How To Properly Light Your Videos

I'm going to show you guys how to take your lighting setup from this to this. And as a bonus at the end, I'm going to show you guys some cheap and free ways you can professionally light your videos as well. But first, we should play my intro.
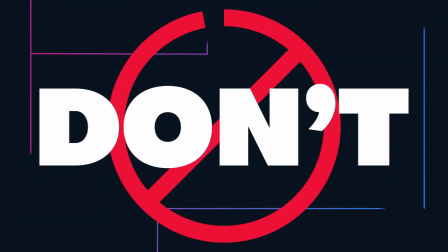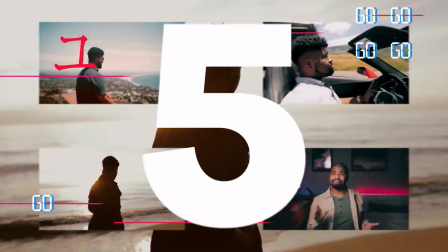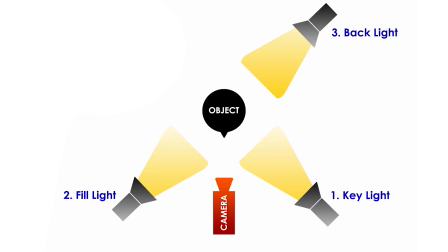(0:19)
So in order to achieve the basics of the look, you need a three-point light setup. You have your key light, which is 45 degrees off of the subject. You have your fill light, which fills in the shadows on the other side. And then you have your backlight, or a rim light, which basically gives your subject some separation from the background.
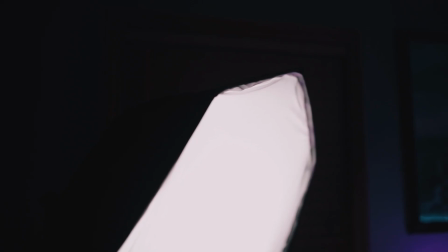(0:35)
Let's break down this lighting setup. First off, I start in a completely dark room. And then as my key light, I use the promaster 1000B LED light panel.
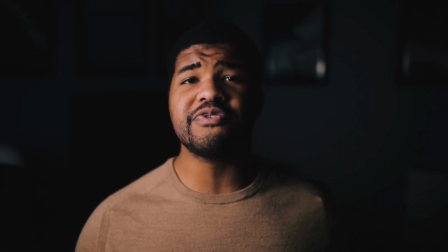(0:44)
As you can see, it provides a beautiful soft light to my face with the softbox. Quick note, this softbox does not actually go with this light. I rigged it up myself because I really loved softboxes, period.
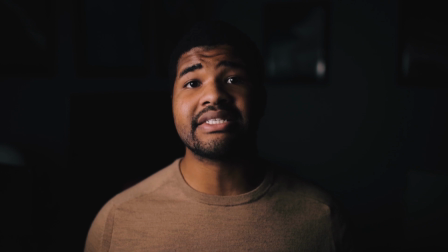(0:55)
It also comes with a nice little remote, so on the fly, I can adjust the brightness as needed. And as you guys can see, this light can get pretty light.
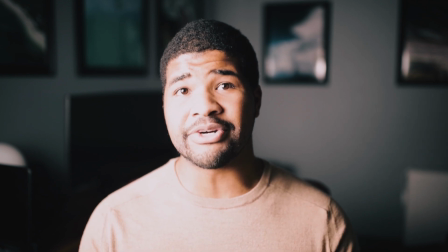(1:02)
At its fullest intensity, it can completely light up my room. To be honest, this is a great single light setup.
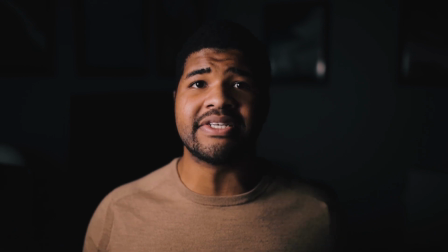(1:07)
This light cost only $300 itself. I know that may be pricey, but stay tuned for the end and I'm gonna show you another way you can get this look as well. Now, although this look is completely acceptable, let's go in and add in some fill light. The fill light that I use is the Neweer CN160 LED panel.
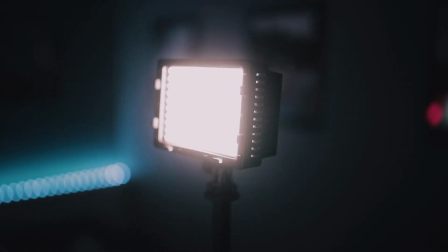(1:21)
This is a $30 light panel that you can find online for around 25 to 30 bucks.
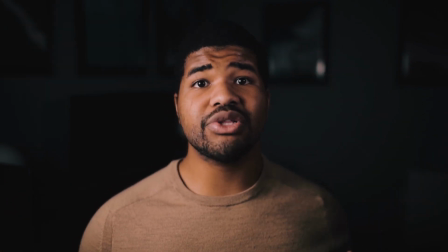(1:26)
The fill light takes our look from this to this, eliminating that really harsh shadow that, although was appealing, can be a little bit too much for some. Now, although using either a key light or a key light and a fill light are my preferred methods that I like to light my videos with,
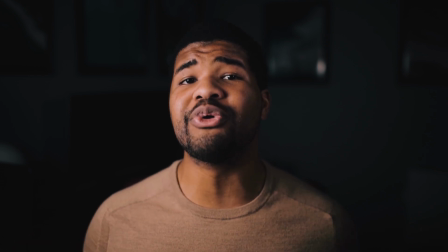(1:40)
I thought I would go ahead and show you the complete three-point lighting setup by adding in a backlight.
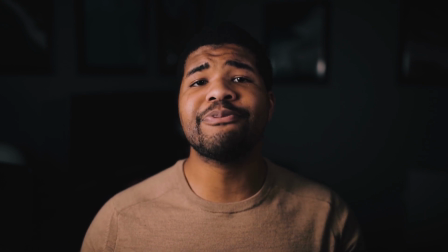(1:45)
A backlight or a rim light simply offers a little bit more background separation from your subject.
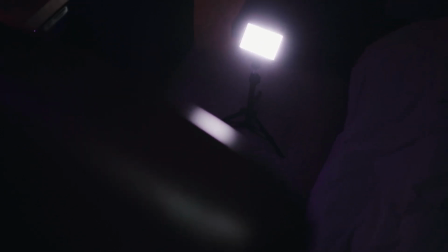(1:49)
For my backlight, I use the Neweer CN160 LED panel, the same one I use for my fill light.
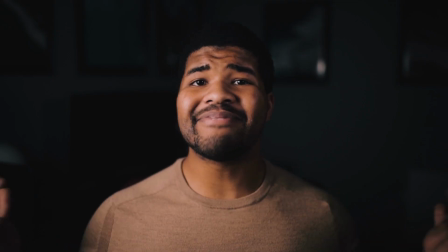(1:55)
It will take our lighting from this to this.
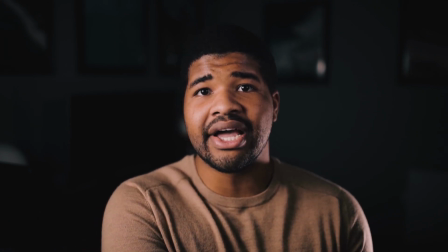(1:57)
And as you can see, I have a nice little highlight on the side of my jawline and on my shadow that's adding just a little bit more separation from the background.
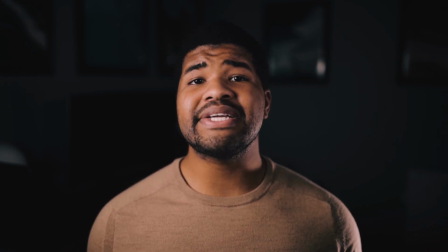(2:05)
Again, this is a completely fine lighting setup, but let's take it to the next level and take it from being an average YouTube lighting setup to an actual professional looking studio setup.
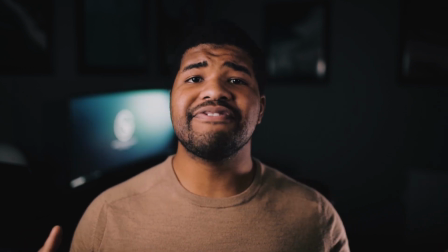(2:14)
The last thing that you're really missing are some background lights. Now that we have my monitor on, it's time for the final piece of lighting I use in my YouTube studio setup, and that is Philips Hue.
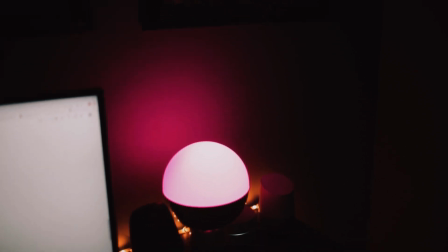(2:22)
I use two Philips Hue bulbs and a light strip on my desk to give me a nice and interesting background.
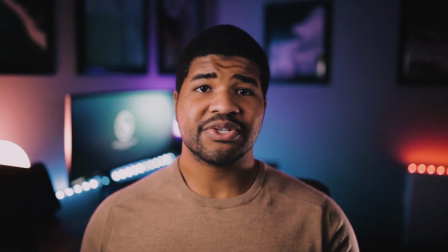(2:27)
It takes our lighting setup from this to this, or this, or this, or this. Now let's say you want to light your videos, but you don't want to quite spend $600 on it like I did, which isn't the craziest amount spent on lighting, but let's say you're looking for a cheaper alternative. Well, instead of $600, how about $60? So let's go ahead and take a look at a $60 lighting setup, which is simply using two CN160 light panels that we use for our fill and our backlight as our key light and our fill light.
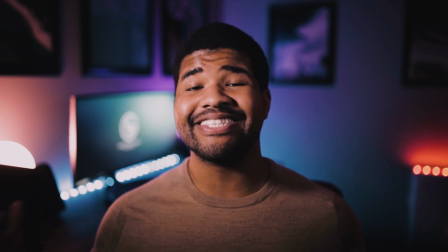(2:55)
And just like that, you can barely even tell the difference between a $600 setup and a $60 setup. Now, I will admit, I'm using the Hue lights in the background, so it's not quite $60, but even without the Hue lights and just my monitor, it's still a completely acceptable setup.
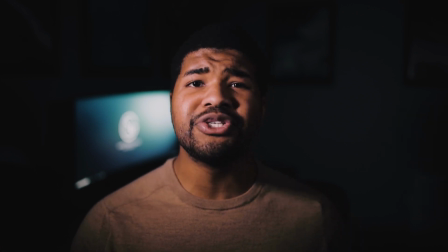(3:11)
Now, let's say you want to spend no money at all. What's the best way you can light your videos? Well, I'm pretty sure you've already heard of it, but it's to use the greatest light source in the world, our sun.
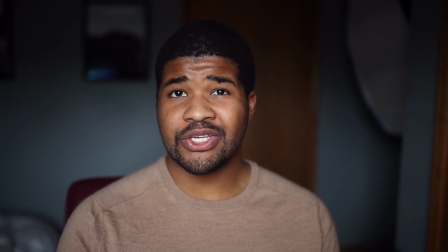(3:18)
Window light is always going to be your best friend in any situation.
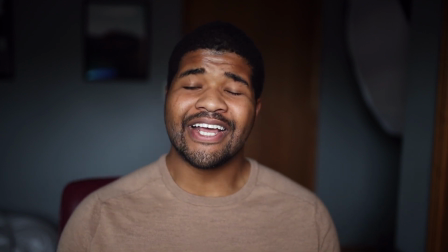(3:22)
The only thing is that it's a little bit hard to control, and you may not always have optimal lighting situations.
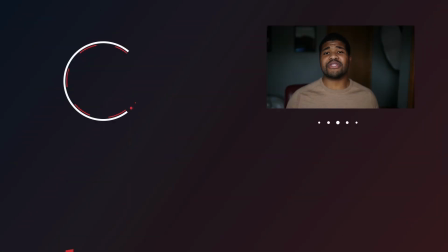(3:28)
So that's my lighting setup, guys. All the links are going to be in the description down below on the lighting products I used. If you guys could go ahead and hit that subscribe button if you already haven't, that would be amazing. Be sure to give me a big thumbs up, share this video with a friend who might need it, and leave me a comment down below on what you think about my lighting setup.
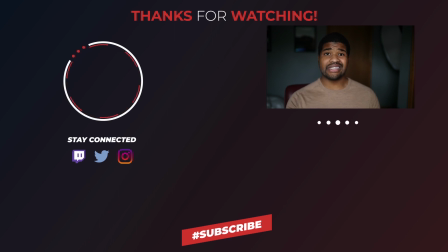(3:43)
Remember, folks, every day airplanes take off against the wind. Live, love, laugh, stay inspired, and as always, stay fabulous. My name is Sid. Peace out.